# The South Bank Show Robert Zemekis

Hello. If making money in movies is success in movies, then Robert Zemeckis is currently the most successful director in the world. His films, including the Back to the Future series and Who Framed Roger Rabbit, have earned over $1 billion at the box office. He's targeted the kids and hit the jackpot, reminding us that Hollywood is still the USA's second biggest manufacturing base. His latest film, Death Becomes Her, opens in Britain next month. It's a black comedy starring Goldie Hawn, Bruce Willis and Meryl Streep.
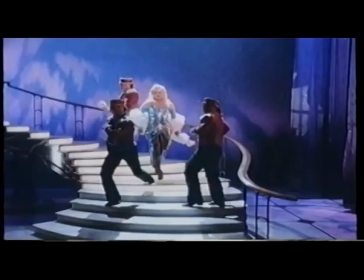(0:58)
Streep plays a fading actress, and we begin with her performance in a musical version of Sweet Bird of Youth.
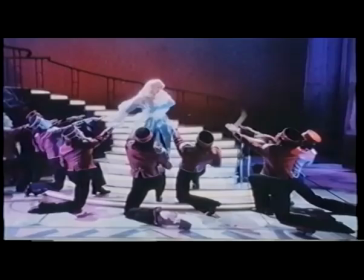(1:04) Virgin temptress, dream of lovers, yes it's me, yes it's me.
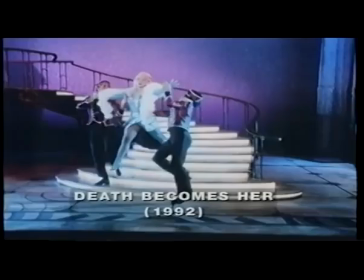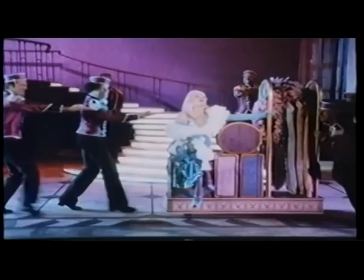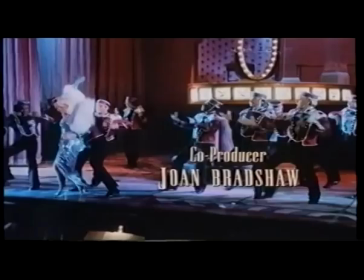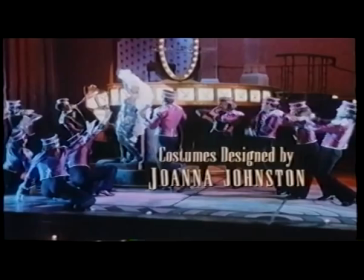(1:28)
Was that it wasn't a very good number.
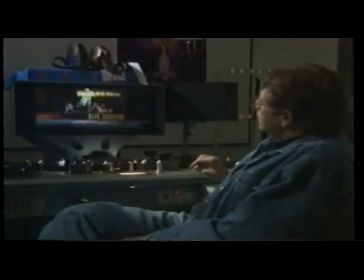(1:31)
But one of the hardest things to do is to do something that is just a little bit bad.
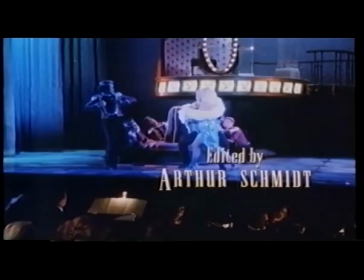(1:38)
It would be easy to do it ridiculously bad.
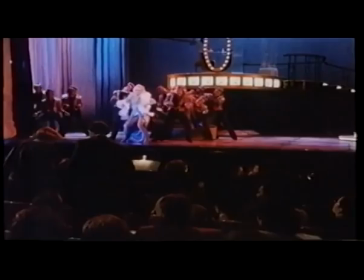(1:41)
But we wanted Madeline in her character to be singing and dancing her heart out.
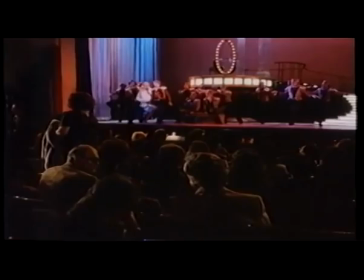(1:47)
And so we sort of went back and looked at a lot of variety shows from the 60s
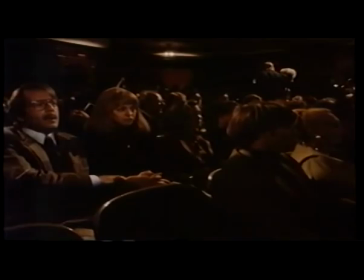(1:55)
and 70s and kind of put a mix of what we consider some of the worst Broadway and Vegas type steps and things in there.
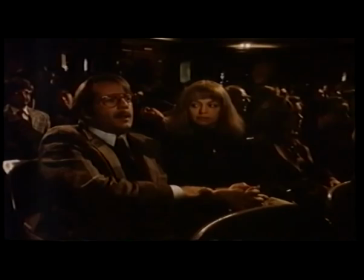(2:03)
It does reflect the Madeline character. Flashy, and that's of course what dazzles Bruce.
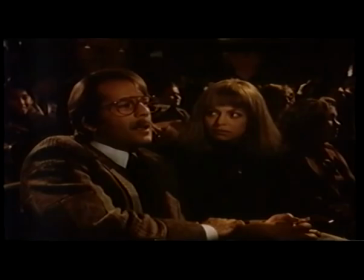(2:12) She's sensational.
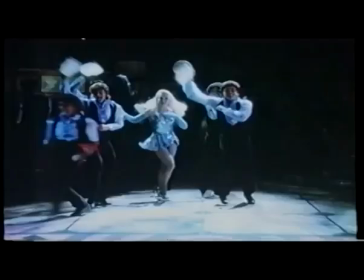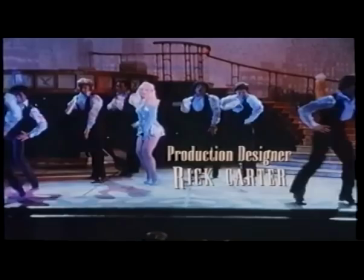(2:19)
We wanted then the choreography to help move the camera back and forth and widen out and things like that, so it kept the frame alive.
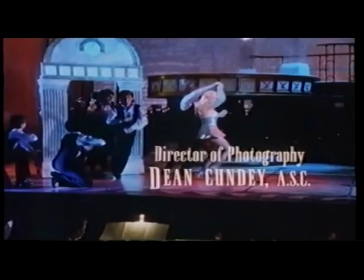(2:26)
And the other thing that makes the number a bit off, you know,
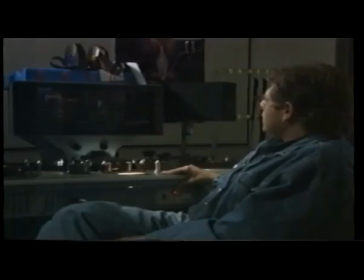(2:31)
puts it a bit off for the audience is that all the dancers are just dancing their heart out.
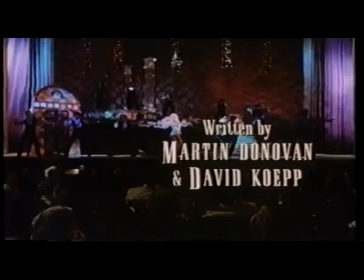(2:36)
And some audiences we've shown the film to aren't really sure if this is
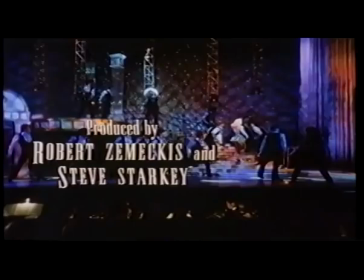(2:42)
a bad number or if it's just bad cinema.
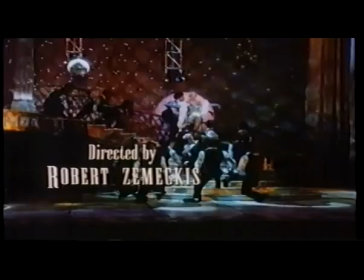(2:47)
But most of them seem to get it.
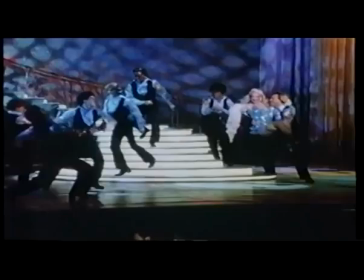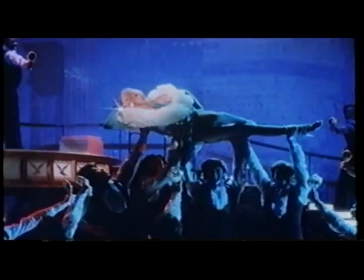You know, I think like every other kid who grew up in the era of the Beatles, I, you know, had played the guitar and had a band in my garage and basement and that sort of thing.
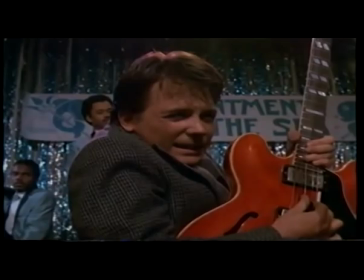(3:13)
So I had these dreams of being a rock star for a while. And television, I watched a lot of television. And I started fooling around with making movies with, you know, my friends and my relatives and everyone in it. And then that just became more and more elaborate and trying to sync up sound with it and then on to
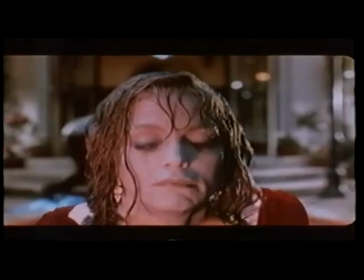(3:35)
doing some things with puppet animation and that sort of thing.
Today really shaped up and hurried.
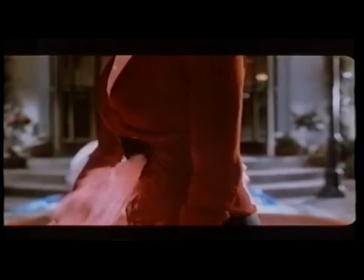(3:41)
Did you ever notice how I got really interested in films mainly from enjoying special effects,
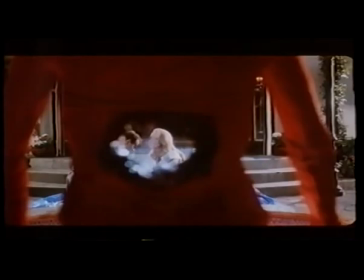(3:49)
trying to figure out how they did certain things.
Just suddenly changes. That was totally uncalled for.
He likes to cram a lot of information into the frame. There's always something happening everywhere in his frames. He's got a lot of colors.
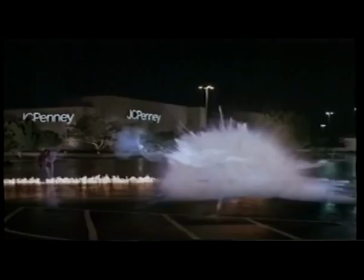(4:09)
There's just a lot of energy in each one of his shots, but not to the extent where he's sacrificing telling the story. He likes to tell stories, and he likes movies that work. And that's a really old-fashioned Hollywood way of looking at material. If you read interviews with Howard Hawks and people, or John Ford, they're really reluctant to tell you how important what they were doing was, but they actually will tell you how they got a shot.
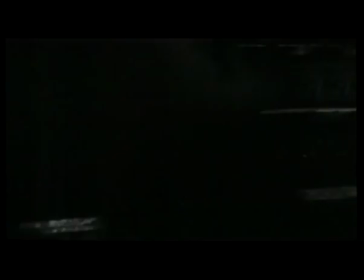(4:32)
And Zemeckis is the same. Is in that very much in that tradition. And I personally find it kind of refreshing. The Lift was a film that I did in film school. You had to make a film in black and white, with no sync sound, 16 millimeter, no sync sound, and it can only be 8 minutes or shorter. And this frustrated a lot of film students because they wanted it to be sync sound, they wanted it to be longer. But I loved having those limitations, so I made a film, designed a story about a guy who is terrorized by this elevator in this gothic apartment building,
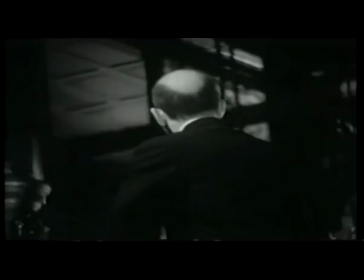(5:29)
And it's just two characters. It's him in the elevator.
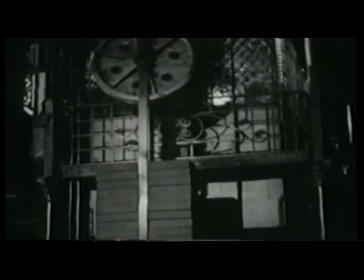(5:33)
And every time he tries to get to the elevator, it moves to another floor, and finally it kills him.
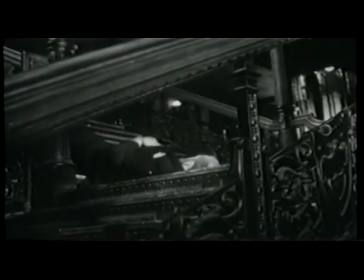(5:42)
What I like about the film is that it was pure cinema. And what it taught me more than anything was learning the form that you're working in and trying to, you know, work from the inside of that form out. So writing something that accommodates the form rather than doing a half-baked idea.
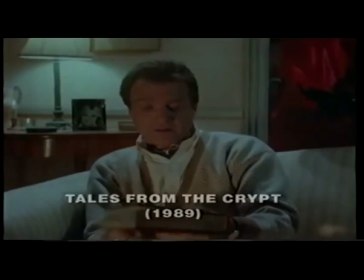(6:03)
And it's, that's why I'm involved in this TV show, Tales from the Crypt, because that's a chance to do the short film.
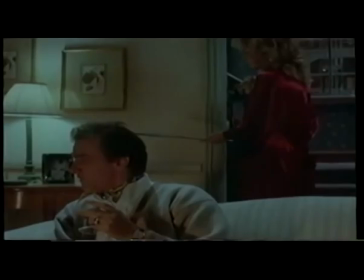(6:09)
I really enjoy working in that form.
Something needs to be done about that fire. Have you got the poker?
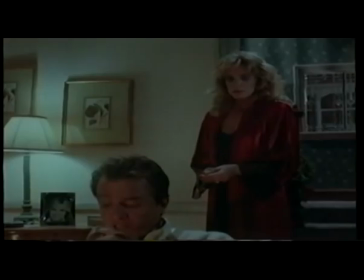(6:14) Yes. Well, let me have it. What did you say?
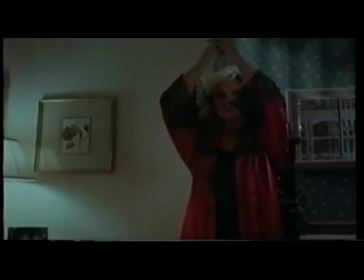(6:21) What are you, deaf? I said, let me have it.
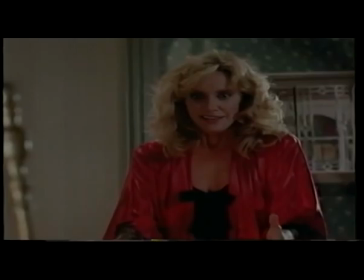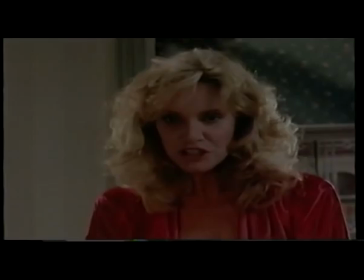(6:30) Merry Christmas, you son of a bitch.
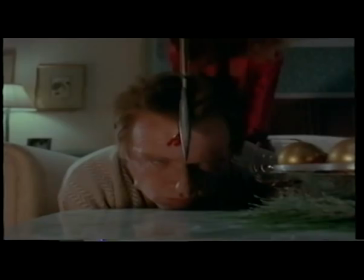Bob has a real sort of dark side to him, and he loves this kind of macabre kind of story.
Honey? Carrie!
Tales from the Crypt. I mean, you see the side of Bob that people go, ooh, where'd that come from? Well, that Bob has this curiosity for this dark side, for the black
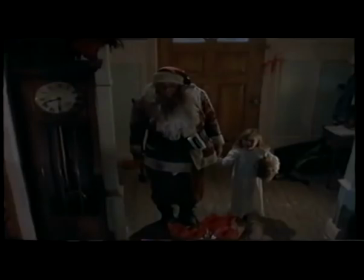(7:03)
comedy, black humor side of things.
I told you Santa would come, and he didn't even have to come down the chimney.
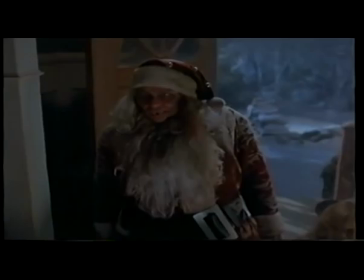(7:12) I let him in.
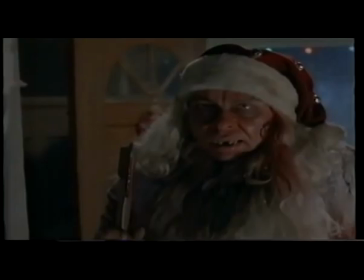He's got this real fantasy, sort of very childlike, boyish side to him, and he's got this hard side, this edge, and when you put them together, you get Death Becomes Her.
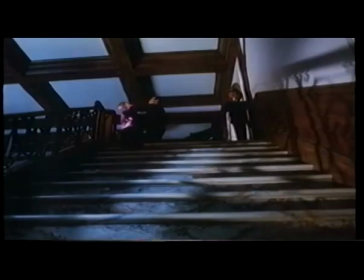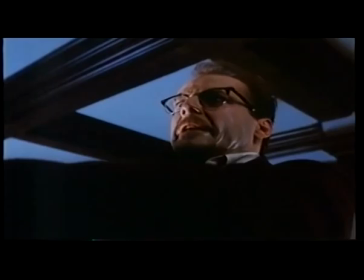(7:48) Did you think that?
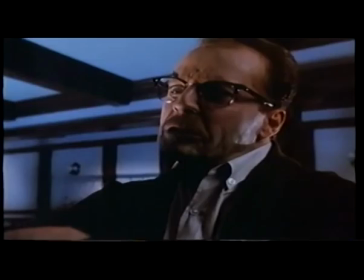(7:49)
The fun thing about film is that you have a chance to manipulate time, especially in action.
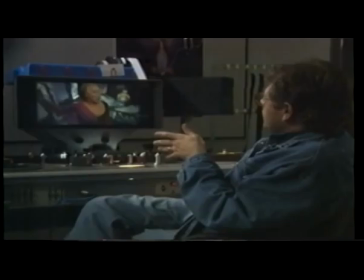(7:57)
In the stairfall and in the strangling scene, of course, we wanted it to be a bit almost cartoony in how,
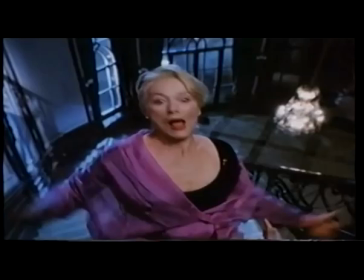(8:05)
you know, she defies gravity by teetering on the edge of these stairs, which does a couple of things.
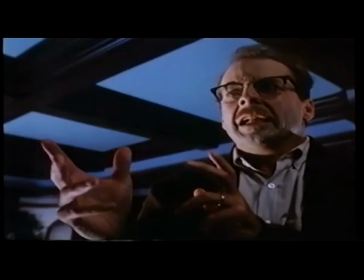(8:11)
It takes a bit of the reality off of the murder and then allows the audience, I hope, to tolerate this endless stairfall,
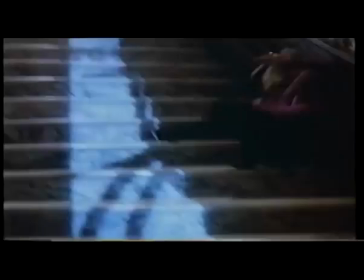(8:18)
which was done in a cartoon sense by filmically expanding the stairs to about five times their length.
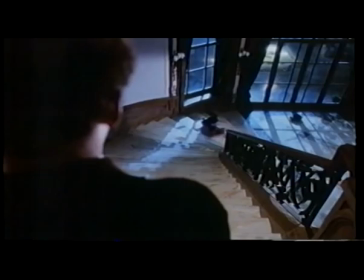(8:28)
In the screenplay, the writer wrote, when she falls on the stairs, she hits every single stair.
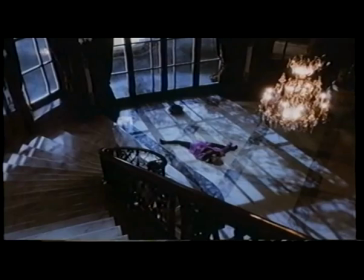(8:33)
And that was a wonderful visual description of how the scene had to unfold.
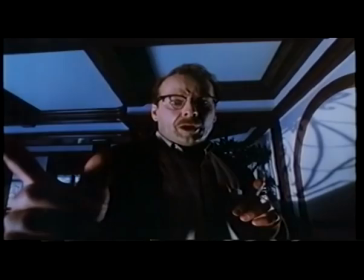(8:39)
And the sound helps us feel every stair that she hits.
Oh boy.
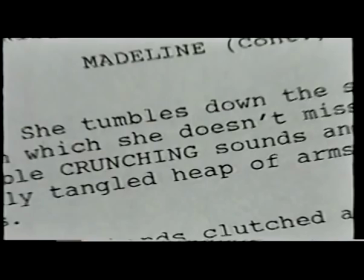(8:44)
What a director looks for in a screenplay is things that can trigger images in his head.